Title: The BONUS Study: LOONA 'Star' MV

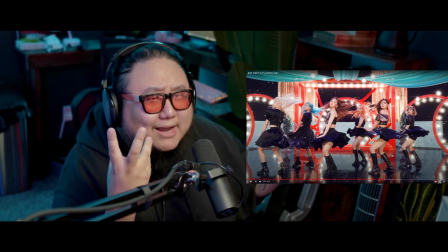1022s
I love the mix between like the bright spotlights and the confetti falling.
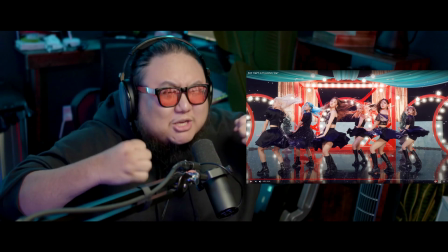1027s
Like it feels, so much of this is like bursting with so much emotion.
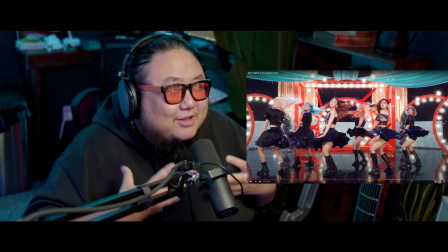1032s
Like I can't help but feel like I'm being overwhelmed. Like we're celebrating.
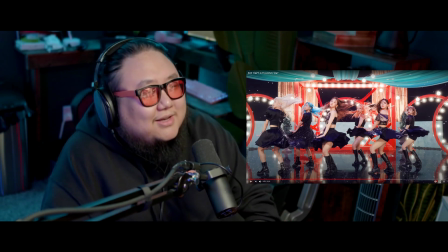1037s
I'm so overwhelmed. Oh my God.
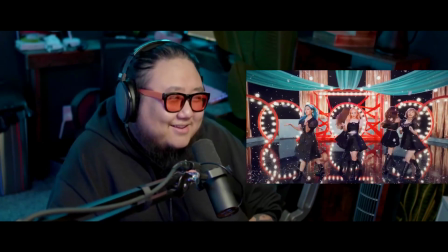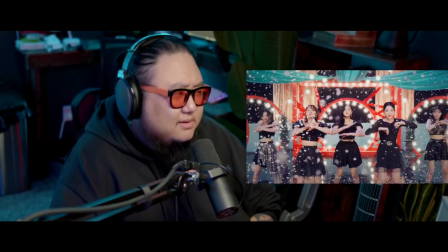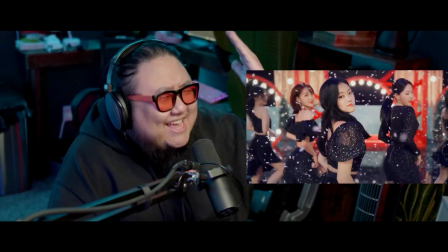1051s
Hyunjin!
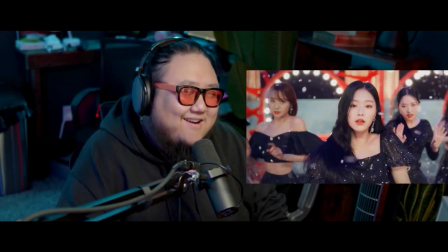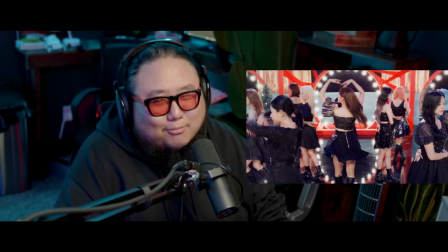1057s
Oh my God.
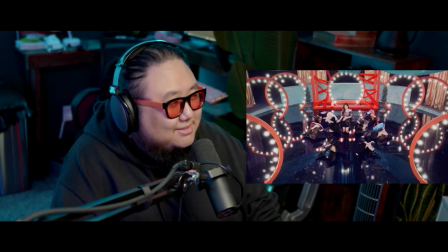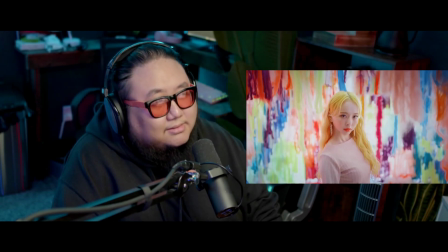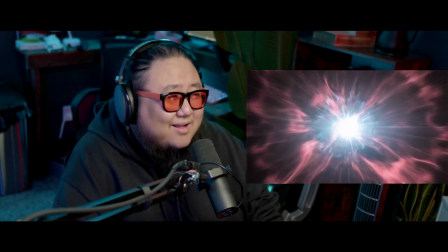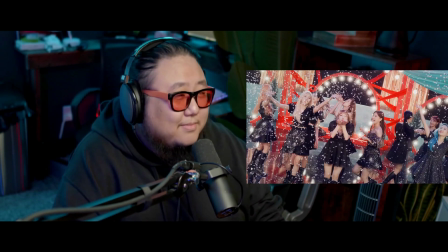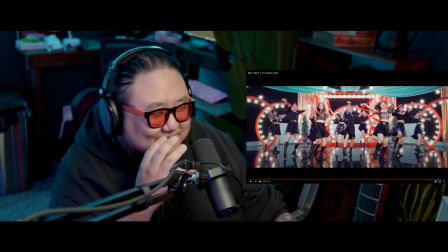1085s
When it cuts to the cinematic aspect ratio right here,
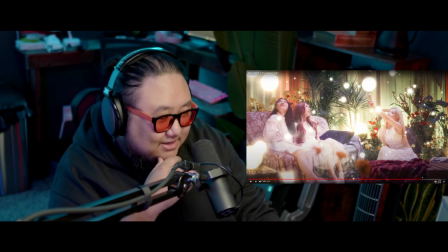1090s
when it snaps into those black bars, yo, that's when you know shit's getting serious.
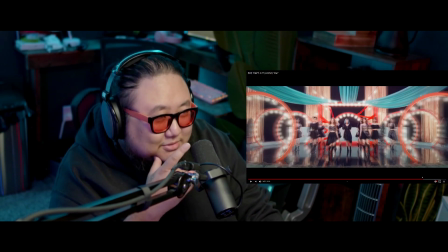1096s
Just, oh. Oh, look at that zoom too. Oh, the black bars didn't move.
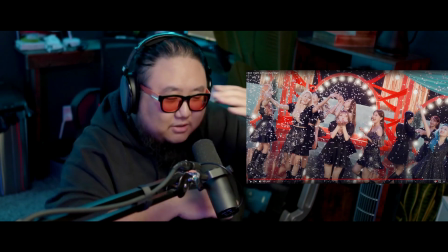1105s
See, there's an illusion. I thought the black bars were closing in like this, but no, it's because it's zooming in.
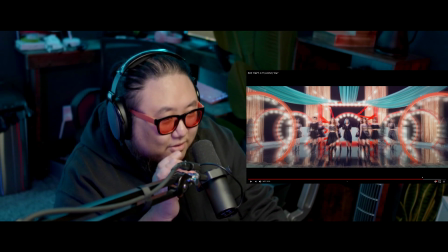1112s
It's zooming in, and the blur effect on the zoom, it's not even a real zoom.
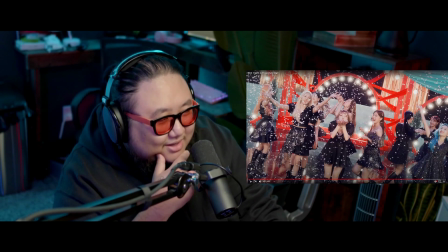1117s
It's a digital zoom. They added like a digital zoom. That digital zoom gives it that effect.
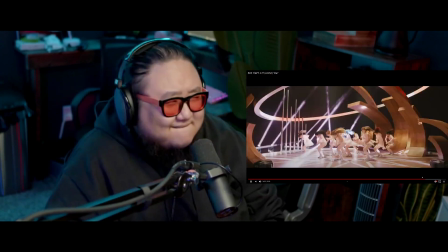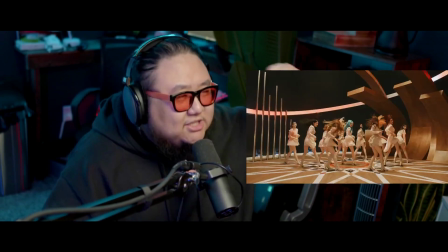1131s
Center Kwon.
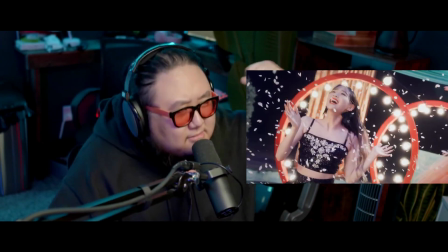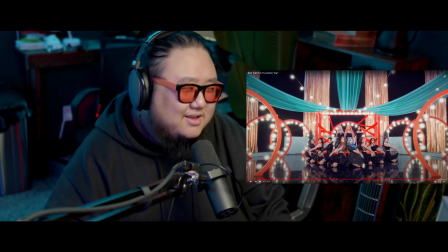This was a godsend. This was the greatest gift. Gift. I meant to say gift. This was the greatest gift that LOONA could have given their fans. Thank you so much for making this video a possibility and making this video a thing. Thank you so much to BlockBerry for actually filming this and producing this. Oh my God. Can you imagine if we had gotten a video like this for Satellite? That is on the level of excitement I am. And I will say, not only is Star my favorite LOONA B-side, I didn't say this in my listening party because, well, I had only heard it the one time, but I'm going to say this. Voice and Star, and Star may be an English version, so I'm saying more so voice, but the instrumental and the vibe is the same. Voice is the greatest K-pop B-side of all time for me. This is my favorite K-pop B-side. Seriously, this is my favorite B-side of all time. I'm not just saying it because it's LOONA. I've been saying it for a couple weeks now. ever since I heard it and I've been re-listening to it, this is everything I want in a B-side. This is it. This is my favorite Korean B-side of all time. Thank you. And welcome to my TED Talk notes. But oh my God, I had so much fun. It's literally like I'm off the clock. I'm not supposed to be filming, but I was streaming and someone told me, you know, Luna's star video is coming out, right? I was like, yeah, I know it's releasing tomorrow. But they were like, no, it's releasing in like 30 minutes. I was like, oh, I'm stopping this stream. So I literally stopped this stream and I jumped right on here to record. So here you go. I'm going to release this like ASAP too. Right away. But thanks everyone for watching. If you enjoyed it, let me know in the comments. You know, Patreon, you want to support us, Patreon, hit that like button, subscribe. End cards over here. Hope you had a fun time. Peace.